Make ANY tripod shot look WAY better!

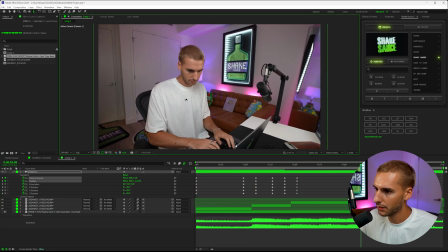And then as I'm typing here, just zoom into myself a little bit, move it over here, add all those keyframes.
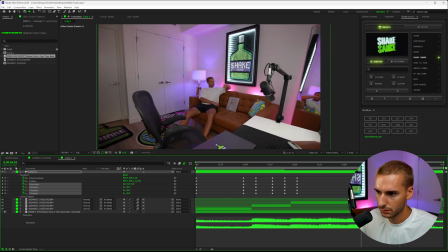We can hold it like that and then do another one of those crash zooms back here, add all of our keyframes.
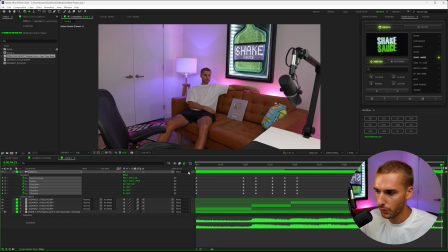And then right before the end, I'm gonna add all keyframes and then reset for the beginning like that.
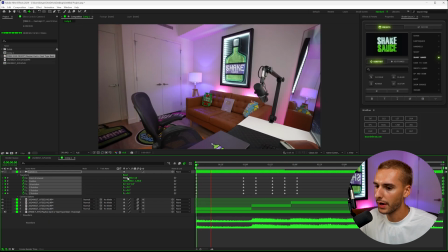So now when we play that, we can see a rough idea of like what our effects gonna look like. And if we highlight all these keyframes and easy ease it, it's gonna make it look infinitely better already.
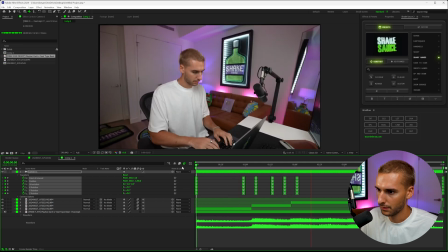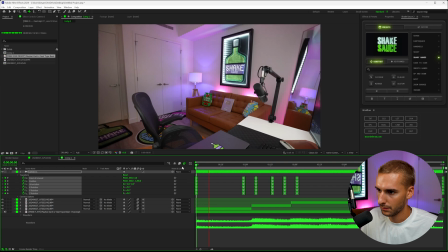And
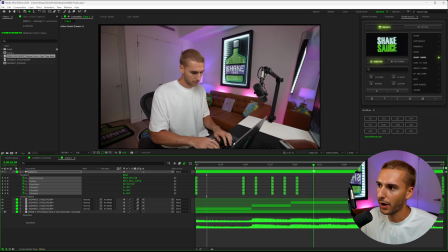and it's not looking that fluid, but that's 100% okay. We'll figure out how to fix that in just a second. I'll show you the sauce and how to fix everything. But as you can see, we have these little bit of this black bar here. So what you can do is you can add an effect called motion tile onto all of your footage.
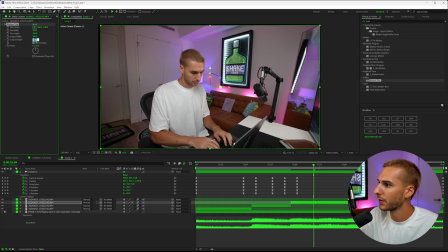We can just go ahead and do it to the clip that we need, click mirror edges, and then put the output width and height to like 150, 150. And you can see it'll fill it out perfectly.
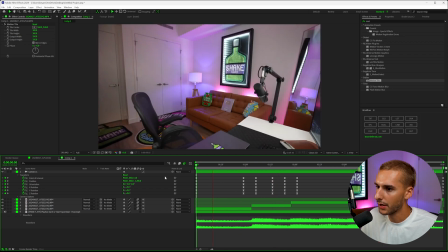And then you can't notice those black bars anymore.
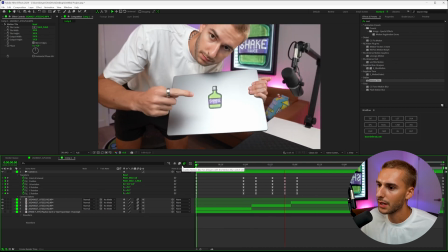And for right now, I'm just gonna mute the audio so we don't have to listen to the song on repeat, but you can see how it's already starting to come together a little bit more energetic.
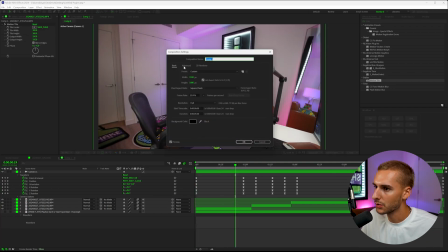But we can also go up to our composition settings and go to advanced and then change the shutter angle up. If you change it up higher, it's gonna have more motion blur. So you can see here, now it's gonna have a lot more.
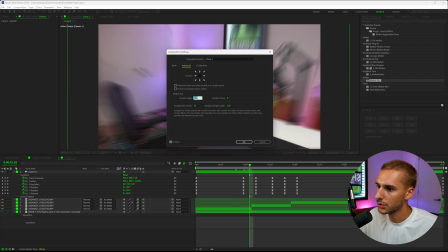So for something like this, I think I'm gonna go closer to 360. By default, it'll probably be around 180. So we'll just bring it up a little bit past 180 and see what that looks like.
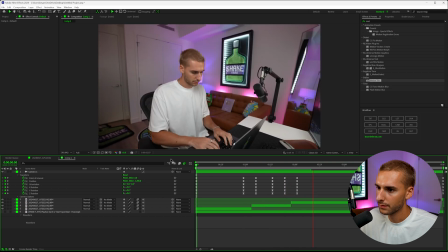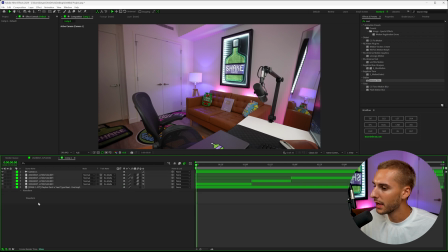And I'm liking the motion blur like that already. And now one of the biggest things, the sauce that's really gonna come through here is shake sauce itself. These constant presets are absolutely killer on tripod footage. Like I said at the beginning of the video, if you don't already have shake sauce, click the link down below.
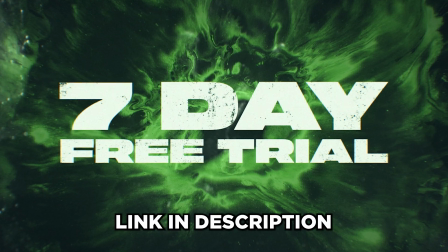You can try out shake sauce 100% risk-free for 7 days, cancel it anytime. I guarantee you're gonna love it because check out how crazy this transformation is.
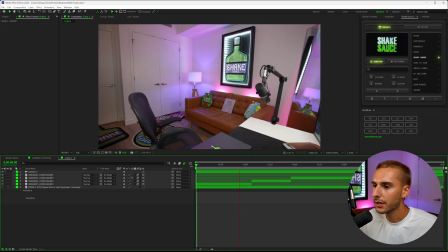So you can see here is our footage before shake sauce. It's looking good, but there's not really too much to keep it like energized. There's those zooms. But as soon as we apply a preset like the shaky hand preset over all of our footage, you'll see it do the thing in the background real quick, and it will apply over everything.
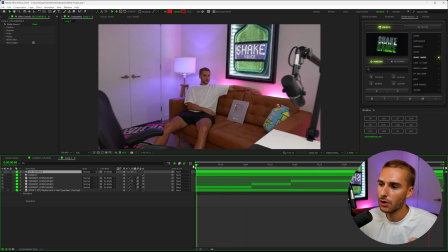And something like this with the camera motions that we have just hides all of the little bit of like the, you know, not super smooth zooms.
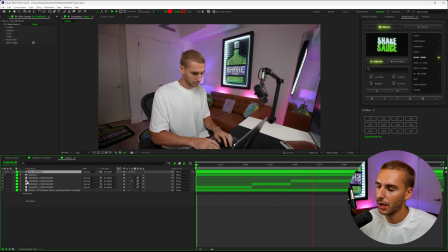Like you can see it's kind of hidden all of this stuff that's like a little bit robotic looking. So now if we go ahead and play the song,
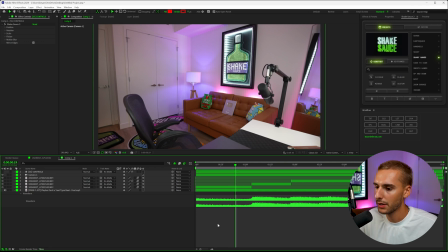I'll show you a little extra kind of sauce thing that you can do. So what I'm gonna do is make an adjustment layer above everything and go to effects and add an effect like radial blur onto like CC radial blur onto that adjustment layer.
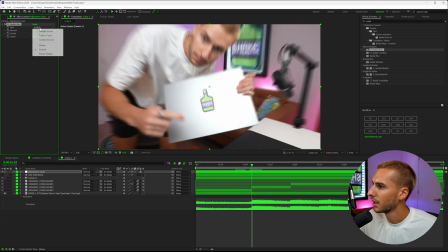And then you can see we can make a little bit of a transition here. If we go to the amount and bring it up to like 3, you'll see the blur, and you can actually click this little icon here and then choose exactly where you want the blur to happen.
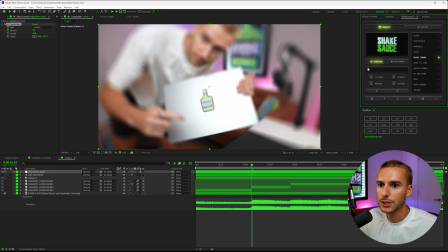So right here, you can focus on the next cut, like the shake sauce cut. And then if we go back to shake sauce, we can go 1, 2, 3 frames backwards, bring it to 0.
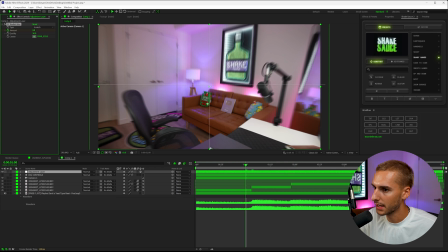Let's see where we want the focal point to be at the beginning. Maybe just like dead center, because it's probably where most people are gonna be looking. And let's go ahead and keyframe that.
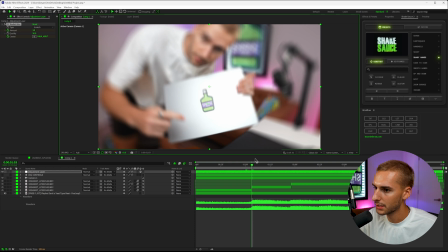I forgot to keyframe that. So we'll go back to the middle and then keyframe it onto shake sauce. And then go 1, 2, 3 frames forward.
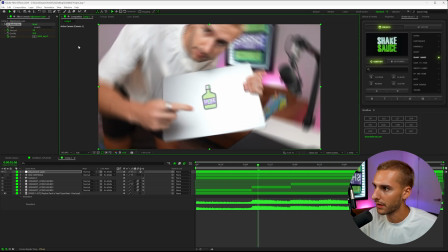We can also just move it to the dead center. That way it stays centered and change it to 0.
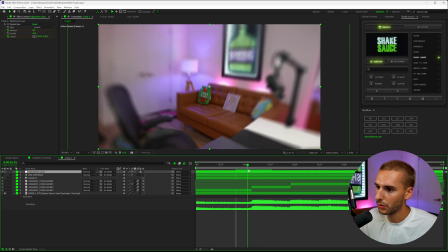So now we have this little like radial blur here just to make it a little bit cooler of a transition.
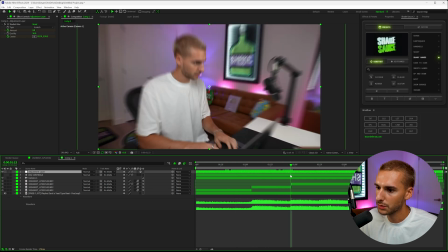And we can do that multiple times throughout.
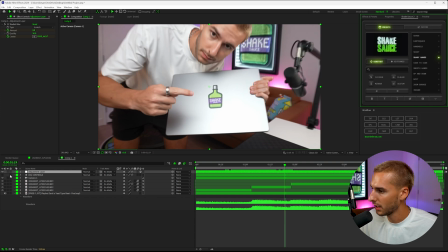So now let's go ahead and go 1, 2, 3 frames back, go into the adjustment layer here and keyframe the amount and the center.
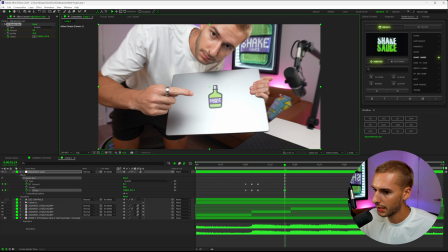We'll move the center right here, go right to the cut.
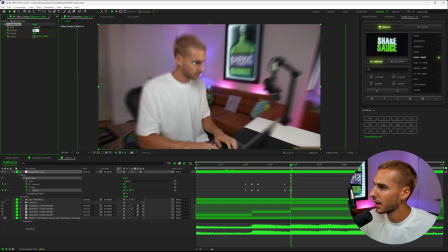We can go ahead and keyframe the center to like my face and then bring it up to 3, and then 1, 2, 3 frames, bring it to 0.
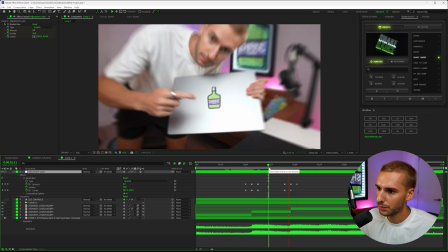And then it's just gonna have a little bit more of like, give the idea of like what to focus on here.
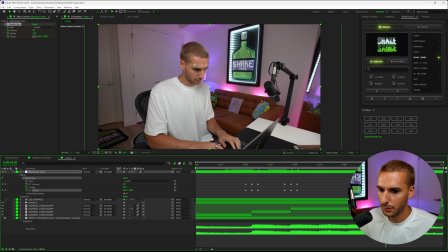And we can do that one final time over here, keyframe the amount and the center, bring it center here, right to me, bring it to 3.
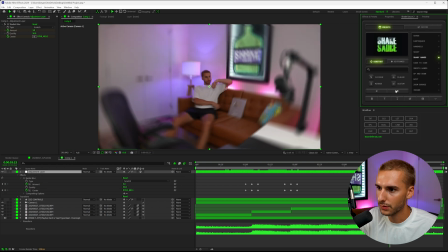And then 1, 2, and 3, and then bring it back down to 0.
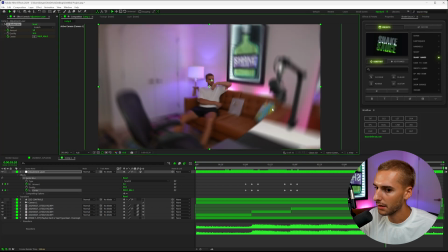We can also make sure that we have that center on me, and then also on me towards the end as well.
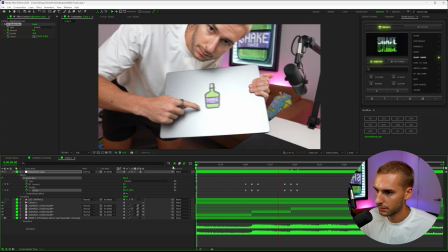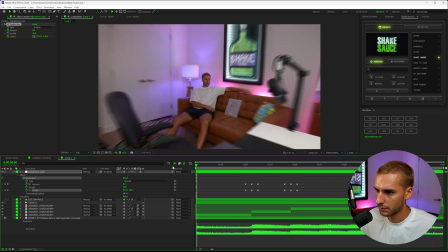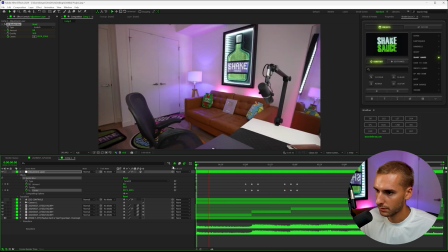It's just like a good way to hide the cuts a little bit more. And then one thing I'm also gonna do inside of shake sauce, so go back to that shake sauce controls layer, I'm gonna turn on flicker. Turn up the amplitude to something like 0.25.
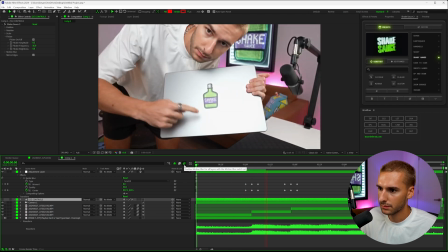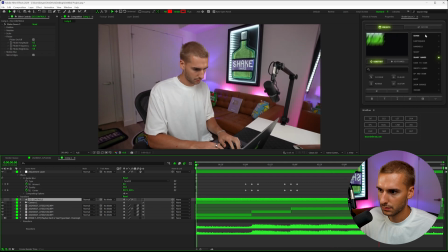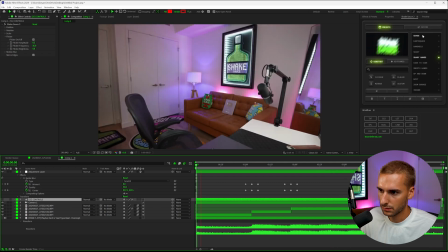And
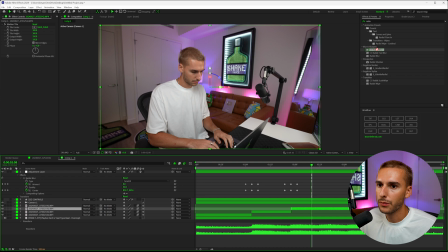And then if you want to add even more energy, we can bring on our radial blur just to a clip of ours. And then if you hold Alt on the amount, it's going to bring up this expression here. And if you type in wiggle, and then the number that's first is like how often it's going to happen. So the higher the number, the more like often it will happen.
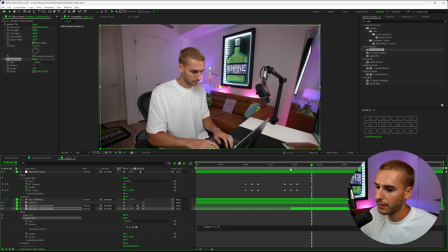And then the higher the second number is how intense it will happen. So if we do like something like 25, 4, you can see it kind of just jitters back and forth like that. And if we go ahead and keyframe the center to like my face, go like halfway through, you're just gonna have to tweak it every once in a while, like just to make sure it's still on
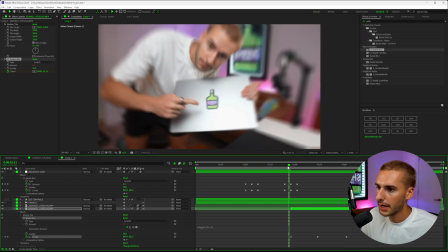your face or whatever you're focusing on. You can now see there'll be this like radial blur around me here as a whole.
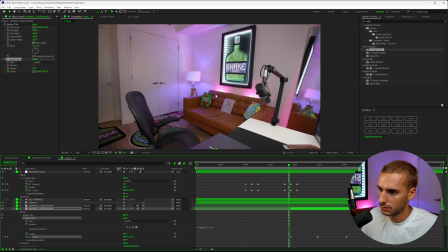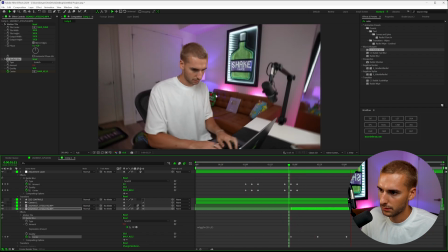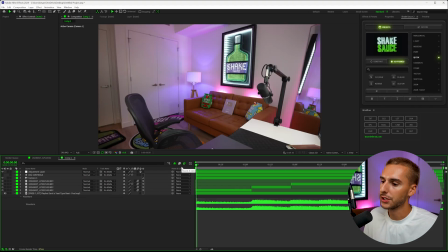Just like that, that's one of the simplest ways to add energy to your tripod. You can see our initial clip here. Just a tripod shot of me changing positions, and then like this.
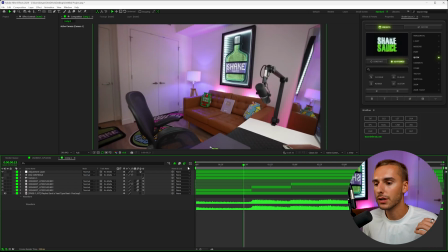So it has a lot more energy. Obviously you can go through, cut to the beat a little bit more energetic,
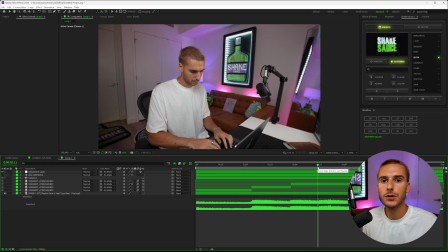but overall you can see how you can add so much more energy with just a few simple zooms, shakes, and then also those radial blurs.
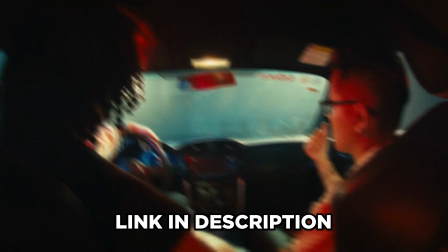If you wanna go ahead and try out Shake Sauce 2, I'll have it linked down below. Like I said, there's a 7-day free trial. You can try it out 100% risk-free, cancel at any time, but I guarantee you're gonna love it. That's all I got for you guys in this one. Peace.